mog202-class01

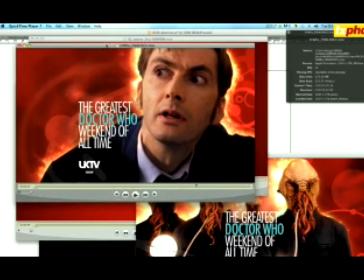32:40 Probably all you would do if you just had the pack shot with a cutout still is you would slightly scale that up.
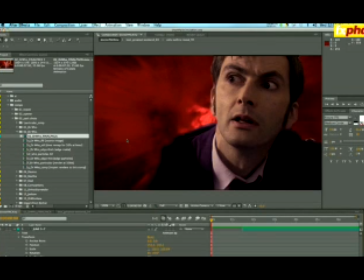32:48 So let's just finish up by very briefly looking at just that. Let's look at an example of that pack shot. So this isn't as beautiful or as lavish as what we were looking at a moment ago.
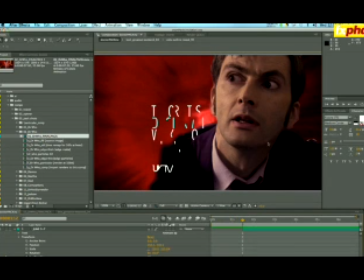33:01 It doesn't have the particles and all the finish on it, but I have just separated the key elements out, and unlike what we were looking at before, it is just a still. Now, obviously, it goes without saying I need to spend a lot longer cutting this still out,
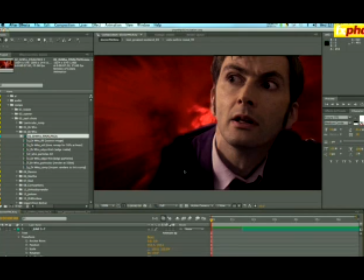33:15 and I've got a bit of shoulder rebuilding to do here as well. I have, I'll just show you what the original looked like.
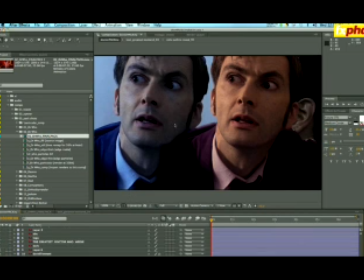33:23 Here we go. This is where we took the original footage from. So you can see it's much, much bluer. You can see I didn't do too much of a bad job on the ear, actually. It looked like I'd cut a bit off, but I haven't. I've warmed up David Tennant, and if I just get rid of that footage again,
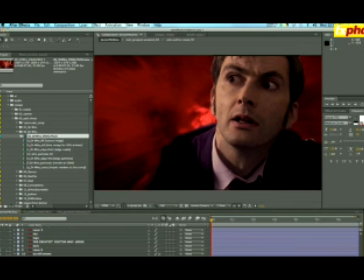33:40 you can see that the other elements that I've put in as well
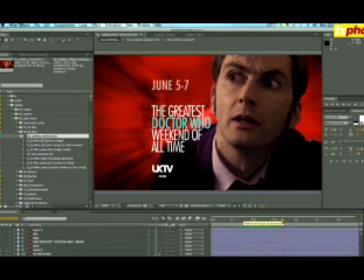33:45 corresponding to the pack shot we were looking at a moment ago. The key things that I've added have just been the actual date or the day along the top here. Now, if we go back to what we were talking about earlier on, I'll just call up this grid as well.
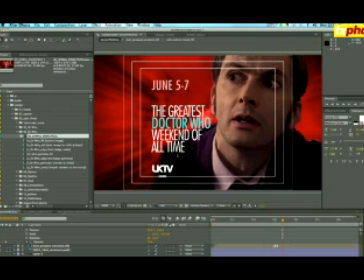34:00 And then you'll see that's that familiar shape. So I need to do a little bit of work here, but not too much. I'll maybe just get hold of this and just move both of these along a little bit. Get them within title safe. And, I've got this sort of sliding thing here with action safe again.
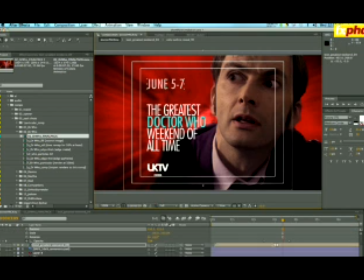34:19 I maybe just want to pull him across just a little bit. So get hold of the doctor as well and move him across. It means I've got a little bit more rebuilding to do with shoulders, but that's all good. And just for the moment, I'm just going to turn off that grid,
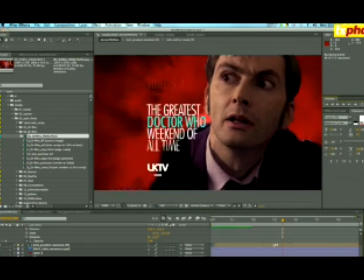34:34 and we'll hit the RAM preview render. Now, there's a lot more elements there to kind of bring it up to the polish and the finish of what you saw earlier, but I hope you can see that just the base elements working there do give you, even within something very brief like 7 seconds, a very, very clear language.
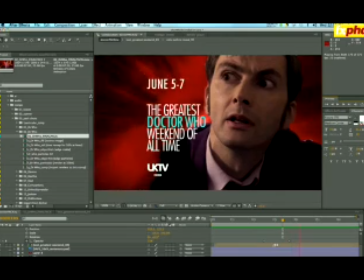34:54 And in a way, I'm choreographing where the viewer's going to look as well, so the message comes across. I see the image first, I see the interesting way the graphics are riding on. The logo then gets a little bit more frenetic, so I switch my attention to the logo, and finally I then come up because the time and the date is the last piece of the information which fades in.
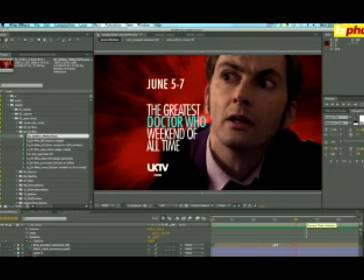35:14 So I think that's about it for today. I hope it's been good. I hope you've enjoyed it. It's certainly been great for me to follow all these different concepts along. Next week we're going to be looking at type and animated type and type sizes in Broadcast Universe, and spending a lot of time on pitching,
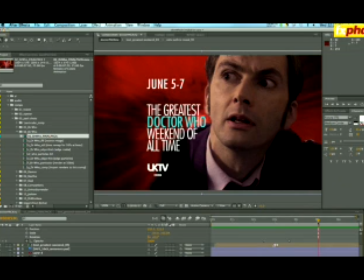35:32 preparing for pitches, the psychology of pitches, the choices that you give a client in the effort to get the client to choose the solution that you want the client to choose. And lastly, and not by any means leastly, preparing and working up those images so you've got rather beautiful style frames to go along with your pitch documents.
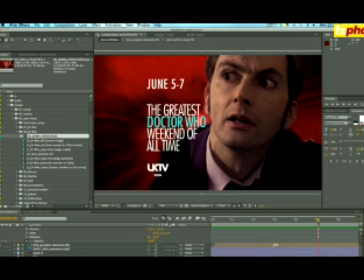35:50 But that's it for the moment. Thanks a lot for being with me. Thanks for joining me. I'm Mark Bowie, and I'm out of here.